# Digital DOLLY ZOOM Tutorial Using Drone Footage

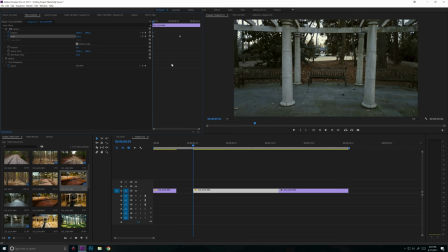Now if we play it, let's see what happens. Very cool. And the drone keeps moving. We could draw out this keyframe, this ending keyframe, a little bit more, but I don't really like the way that the drone rises up about halfway through.
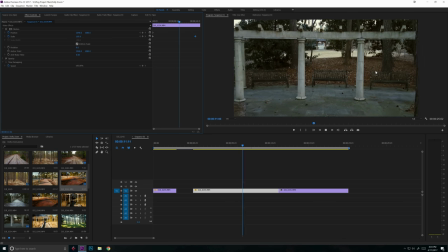Right there, it starts to rise up and we kind of lose the effect a little bit. So perhaps we could either choose the first half or the second half of the clip to use for the effect. So in this case, we have the first half of the clip like that.
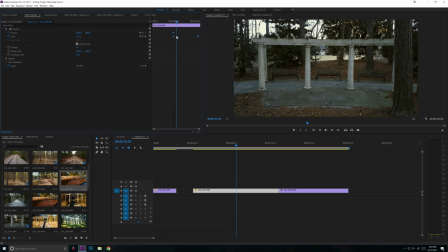Or we could drag our entire keyframe set like this, and now we have the second half of the clip affected.
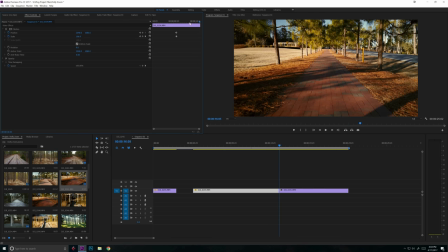which definitely has its own characteristics. So I mean, that's pretty cool.
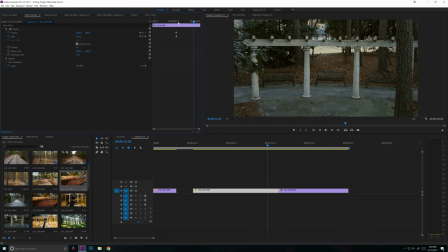I also like how the leaves kind of just come into frame here. So maybe that is a really nice shot that we can use.
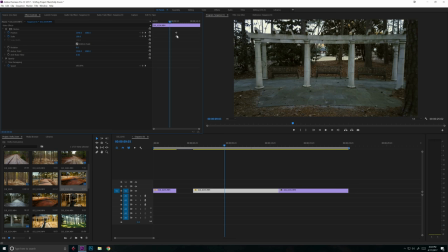Also, if you see that if we play before the beginning keyframes, we see all of a sudden it kind of jerks into place like that. We can actually highlight these keyframes,
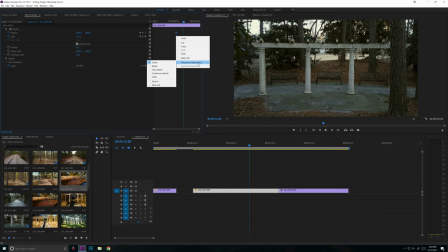right-click, and select temporal interpolation, and go to Bezier.
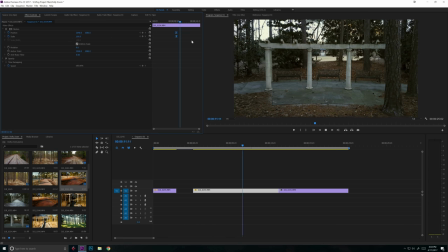Now it's going to ease that effect in a little bit more naturally.
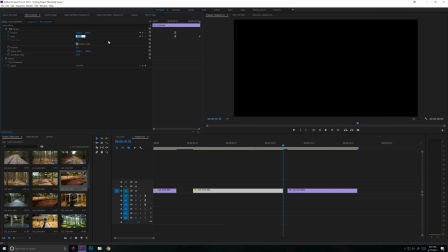Also, just because of how fast I'm moving the drone in the particular clip,
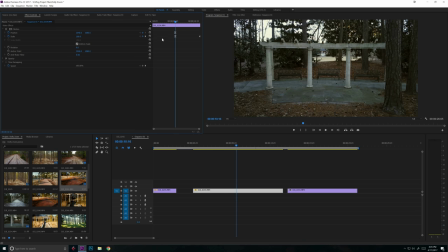let's actually change the scale, the ending scale, to 160 as opposed to 200.
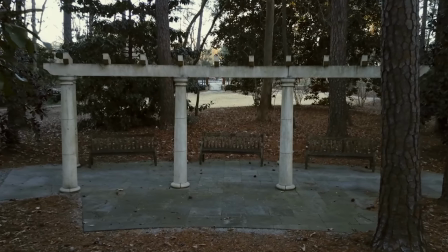That way we have a little less pronounced effect, but it also kind of keeps up with the motion of the drone a little bit easier.
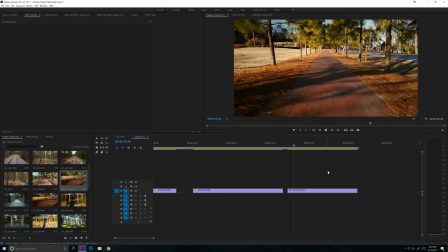All right, this one is also a really good one for this type of effect.
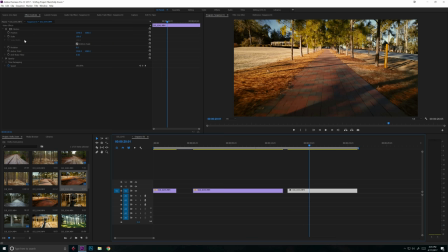So let's click on that one, go to motion. And since we're moving forward, we're going to do the reverse of what we did last time. So scale and position, keyframes at the beginning of the clip, scale at 200, and then we'll be scaling back to 100 at the end of the clip.
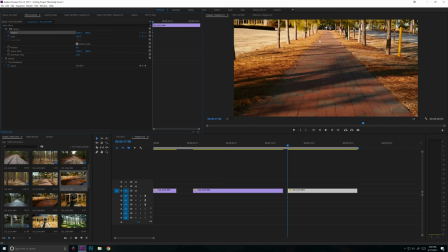We see that we're kind of cutting off part of the image here. We're not really in the center anymore. We're seeing way too much of the sidewalk. So if we double click on our image here, we can actually drag it down a bit,
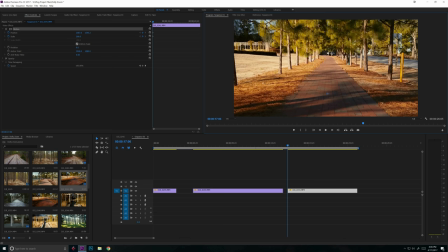and that way we can kind of get more of the center of this tree line right there in the center of our screen. So we're at 200, and then at the end,
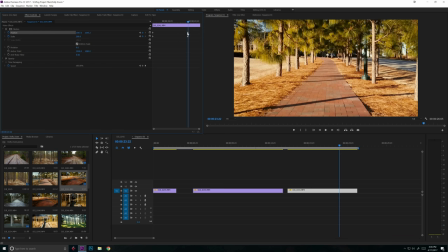we'll stop right there, select two more keyframes, and this is going to be scale 100.
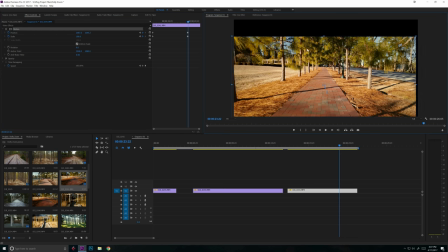And since we drag things down, we're gonna have to drag things back up, because since we scaled back to 100,
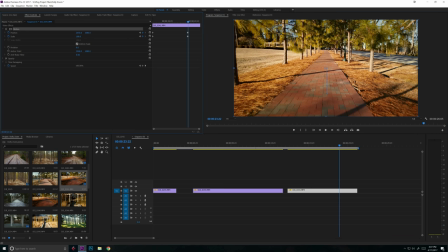we don't have that extra on the sides and the top and the bottom to kind of play with and drag things around.
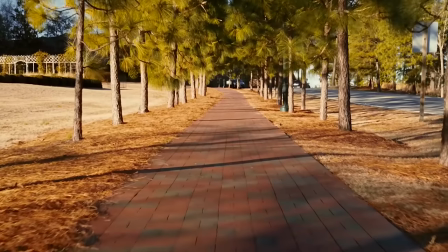So here we go, let's play it.
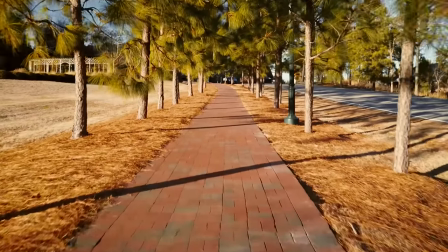And there's our effect.
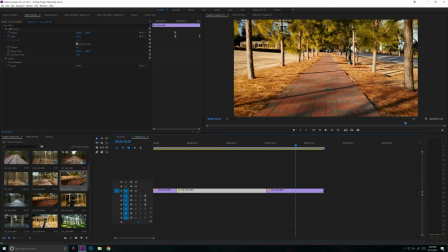The downsides of using digital zoom are that you are kind of losing quality as you zoom in, especially if we're zooming into 200%. We might start seeing a little bit of pixelation in our image. You won't see that if you're actually zooming in or out with the real zoom lens on set. Thanks so much for watching, guys. Hope you enjoyed the video. Subscribe if you want to see more tutorials about video editing and manipulating drone footage and that sort of thing. Also, check out edricker.com for all the drone and camera accessories that I use on the regular. And I know someone's going to ask what this glove is. They did last time. It actually just helps reduce the friction when I'm using the tablet. I don't have some sort of weird skin condition, and I'm not missing my pinky and ring finger. Until next time, happy editing, guys.